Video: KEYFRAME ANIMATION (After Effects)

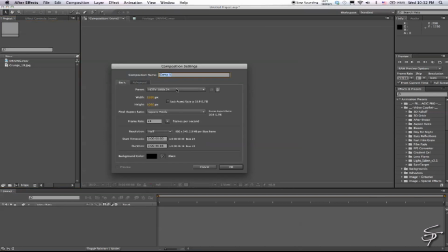0:09 Hey guys, and welcome back to Station Tutorials. Today I'm going to show you how to do some keyframe animation. Let's start out here. We're going to set our comp to DVC Pro HD 720 at 24 frames a second and set our duration to 10 seconds.
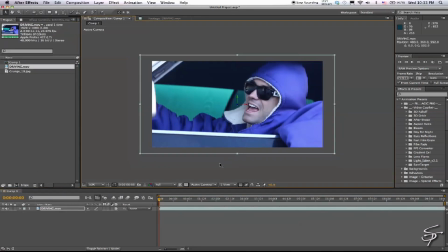0:22 Grab this driving clip here where I set a green screen up behind Alex, pull it back in Z space by making it 3D,
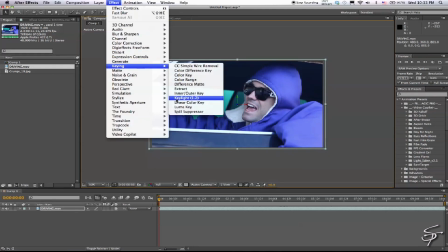0:29 and then we're going to take our key light, throw it on there, and grab our screen color.
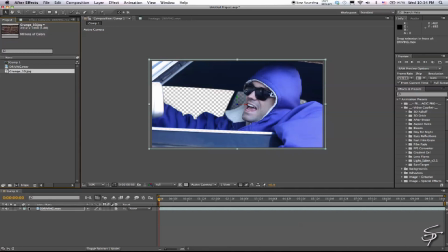0:34 All right, next what we're going to do is we're going to take this brick wall I have here as this texture, and put it behind Alex, also make it 3D,
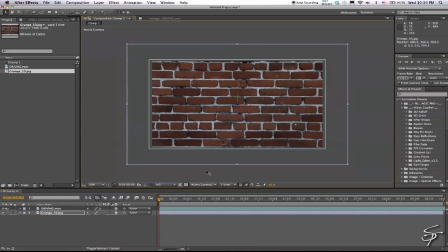0:42 and pull that back in Z space as well.
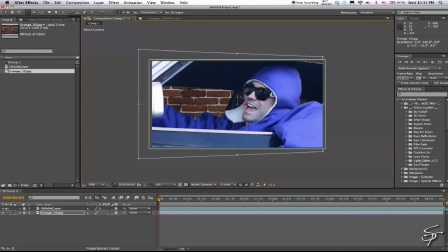0:46 Then we are going to rotate it slightly on the Y axis with the rotation tool to make it appear as if, you know, it's in the proper perspective. All right, then we'll bring Alex up here in Z space a little bit,
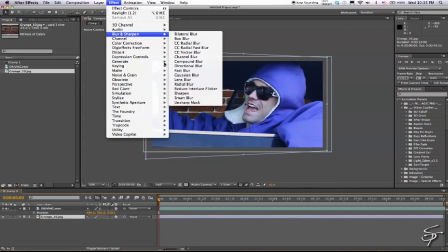1:03 and we're gonna add a nice fast blur here to the background to give it a little depth here.
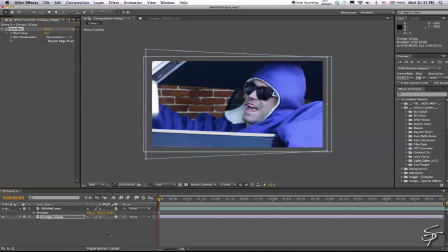1:12 Put the blurriness at about 5. And maybe about 7, if you're about right. Then we're gonna keyframe Alex's position here, go forward a little bit in time, and bring it up.
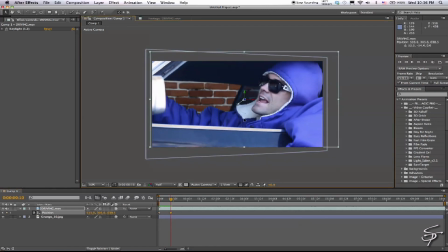1:27 And then we can go forward a little bit more and bring it back down. Basically mimicking the effect as if he was sitting here jumping up and down with hydraulics in his car.
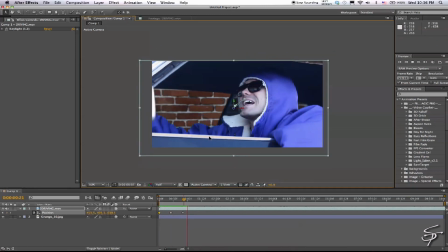1:42 So we'll go forward a little bit more on time again and bring the keyframe back up. And then repeat the process again and bring it back down. And you're going to want to vary these. You don't want these to look so exact.
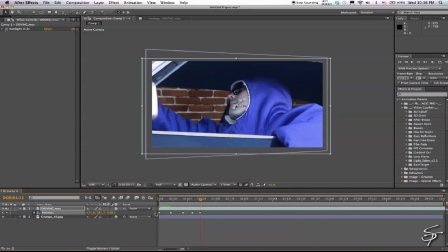1:56 You want them to kind of be sporadic because it wouldn't be very consistent if this was real. And then once you get a group full of them, you can hit Command-C and Command-V. That will copy and paste your keyframes. Now another thing you can do is you can hold Alt and drag all these keyframes,
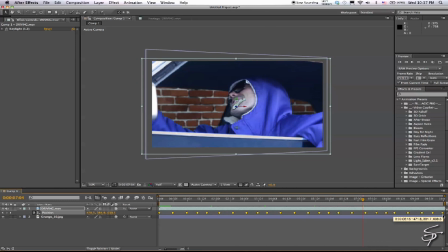2:16 and what that'll do is it'll extend them or compress them throughout your sequence.
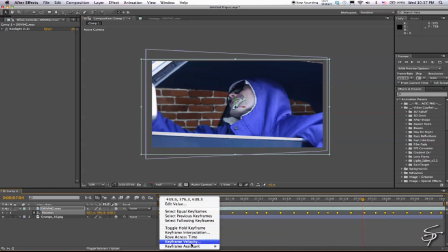2:21 So if you want it to be faster, you can shrink it down. If you want to expand it, you know, spread it out. With all these selected, Keyframe Assistant and then Easy Ease.
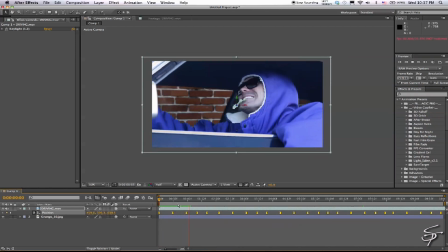2:29 And what that does is it eases your keyframes in and out from one point to another. So it'll just appear to be a smoother motion. And if we want it to be a little quicker, we can bring these all in and you can adjust one by one and randomize these
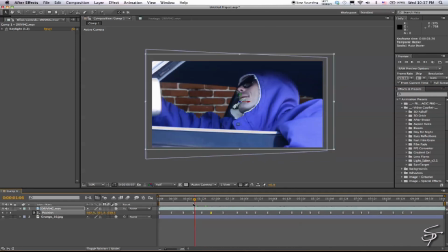2:46 just until it looks right here. All right, that's pretty good. All right, next we're gonna hit stylize motion tile on our driving layer, and we're gonna mirror our edges and just extend our output width and height in case this front layer here decides to go beyond its bounds with any of these keyframes.
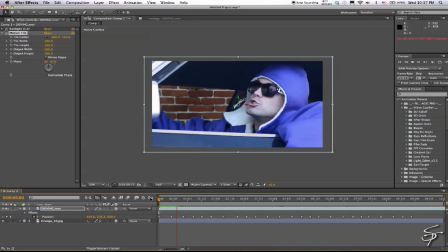3:06 Just a little safety precaution here so we don't have to worry about any edges. Next, we will go to a new adjustment layer and grab our aftershake and throw it on.
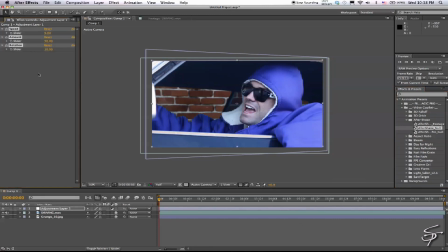3:23 And yes, this also works on adjustment layers as well as nulls. We're going to bring our amount down here and our rotation. And then we will parent both our driving and grunge brick layers to our adjustment layer.
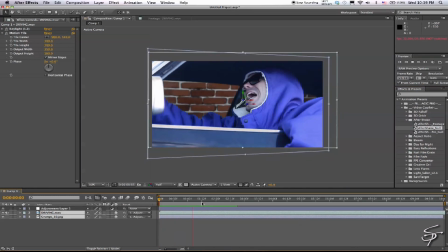3:37 And now you can see it's got more of a handheld kind of feel and just appears to be more natural and not so stagnant. And again, we can bring these keyframes in by holding Alt and dragging these all in to make this motion even quicker.
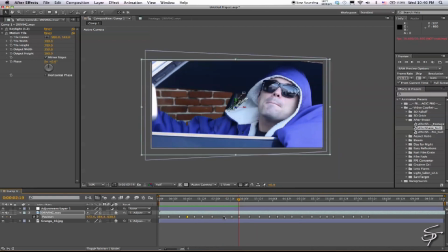3:54 All right, so now let's adjust a few more of these keyframes a little bit, space these out evenly.
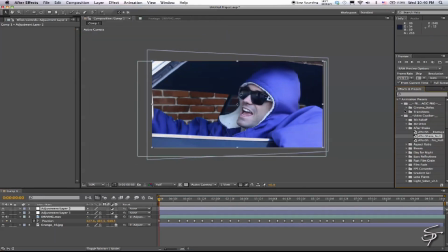4:00 Let's add a new adjustment layer again, and we're gonna throw on our 90s cinema look here
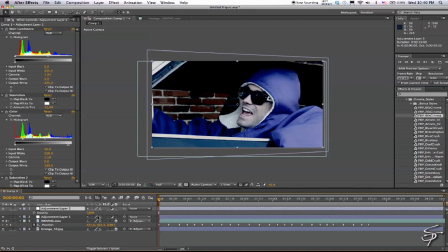4:08 in our presets, and then just bring the opacity down to about 50 so it's not so harsh.
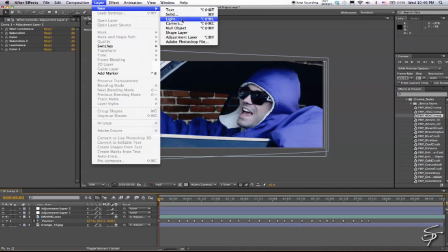4:16 And then let's add a new light here.